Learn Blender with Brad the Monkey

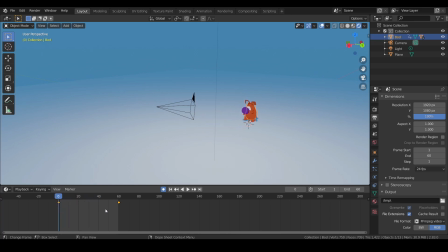(12:28)
So we've got the forward motion, but it doesn't feel quick enough, you know? Slow. Well, as with all animation principles, the less frames there are the quicker it moves, so let's move this key.
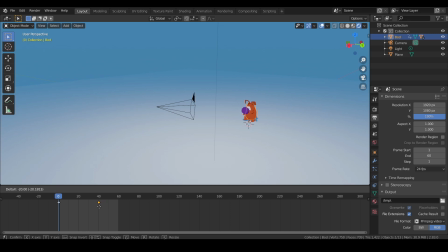(12:43)
You can click and drag it without pushing any buttons. Just click it and drag it closer to the other key, and you'll see it speeds up the motion. It only takes 20 frames to make that change now. Well, that's a little too fast, so let's stretch it out.
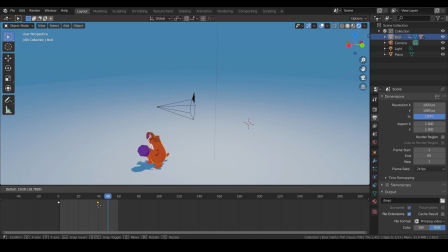(13:00)
Let's drag it to the right. Bring it to 40.
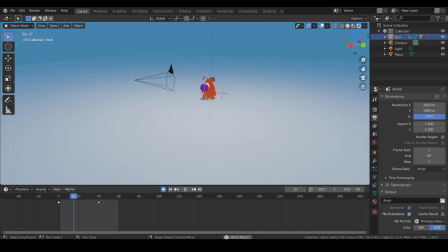(13:08)
And that, I think, might be the speed we want. So now that we've got the speed and the axis of travel that we want, we need to make this bounce somehow, which means we need to move it up on the Z axis, don't we?
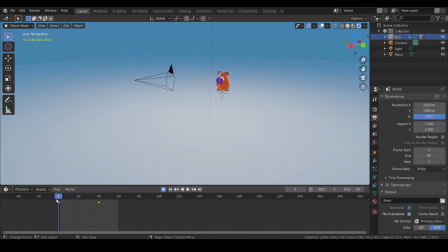(13:24)
So if we drag this, let's say over to 10. Let's say it'll take 10 frames to go up. We'll We'll do G, Z, move it up, whatever distance you want for your bounce, or your first jump.
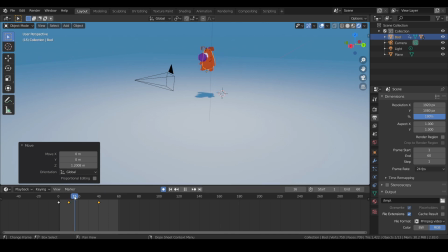(13:42)
Then we'll bring this cursor over five frames, so we'll go to 15, G,
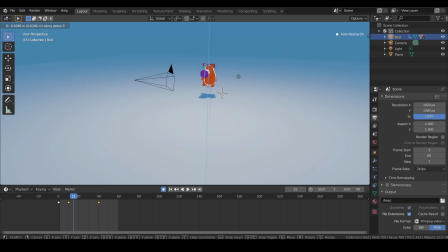(13:52)
Z, and we'll drag it back down, and kind of eyeball this.
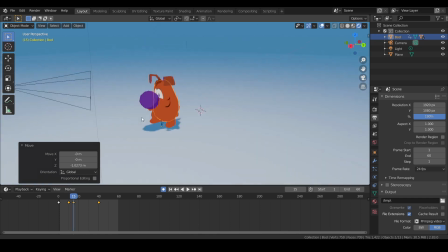(13:57)
Let's zoom in to see where the feet land.
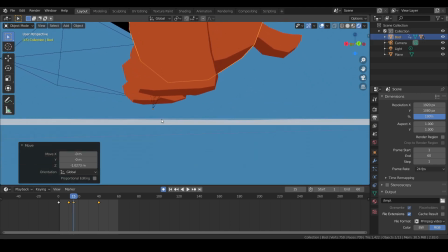(14:02)
It doesn't look like Deli's touching yet. I mean, cafeteria.
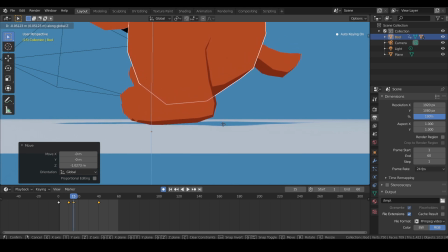(14:07)
So let's drag them down until they make contact, and we'll zoom out.
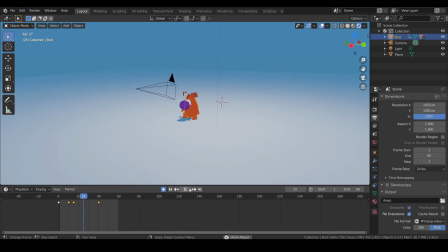(14:19)
Now let's see that jump. Woo! Now let's continue this. So it took 10 frames to go up, 5 frames to go down. We'll keep that consistent. We'll go to 25 now.
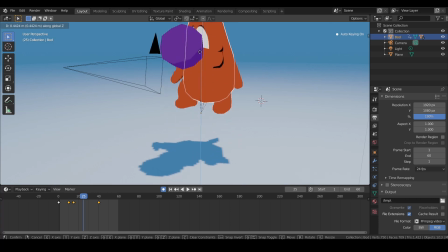(14:31)
It's 15 plus 10. 25. GZ. Bring him up. Maybe a little bit lower than last time.
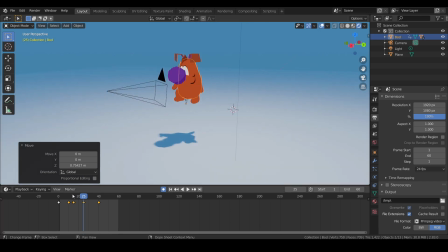(14:39)
Like how a ball loses momentum each time it bounces. Doosh.
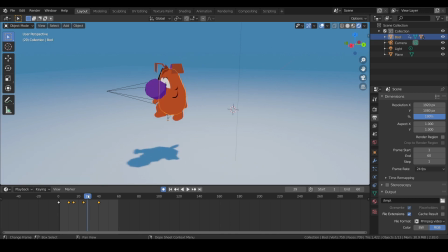(14:45)
And we'll bring it down on the fifth frame again. So that's 30 beyond there. Bring it down until it makes contact. Start to see the foot disappear right about there.
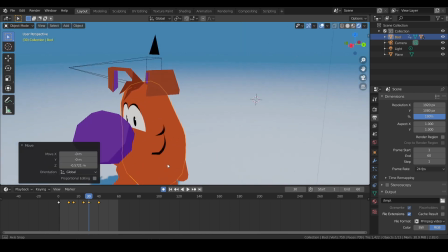(14:58)
There.
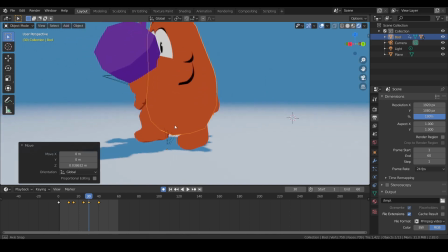(15:02)
Look at that.
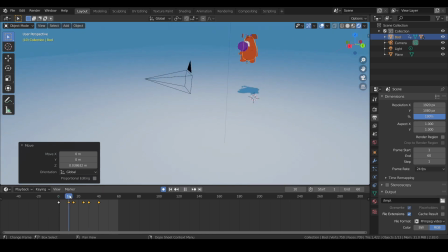(15:07)
So, we got one, two.
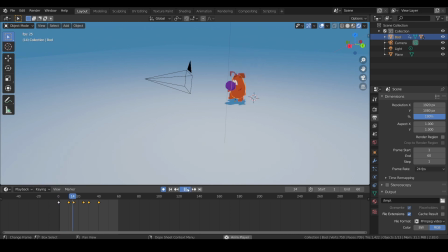(15:15)
Now, there's a whole lot of forward momentum here, you notice. Even as you're landing there, you're sliding forward. It's a little weird. But maybe using principles of squash and stretch will make this look more believable.
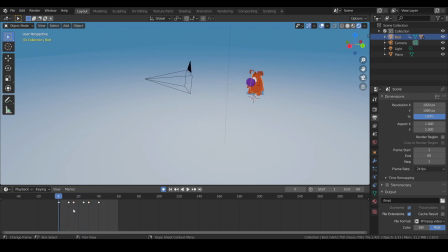(15:34)
So, let's give that a try. And this is where the scale comes in. So with your jelly bean still selected, bring it over to the next key. Now you can just snap to each key using this button here, jump to keyframe or the up arrow.
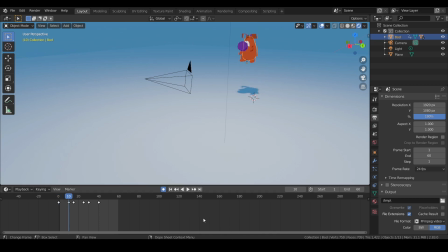So let's snap to that second key at 10 push s z
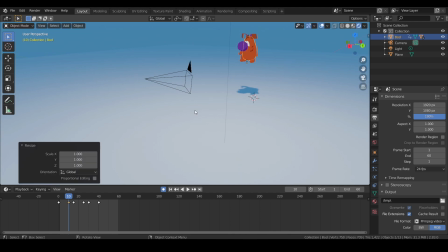(16:06)
1 then push enter this whether you realize it or not has created a key for the scale and why we did that was so that this will be at its full scale when it's in the jumping motion or at the peak
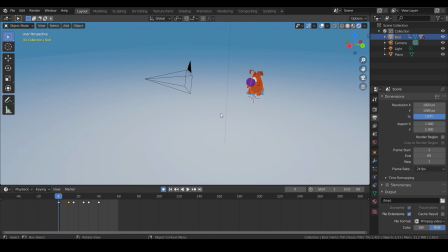(16:22)
of the arc now Now let's go back to 0, S, Z. Let's shrink this.
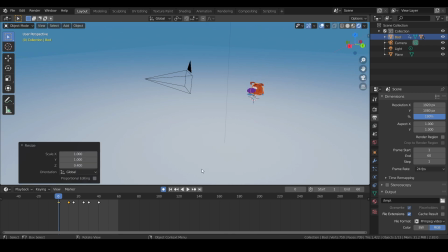(16:33)
Look at that, a little pancake.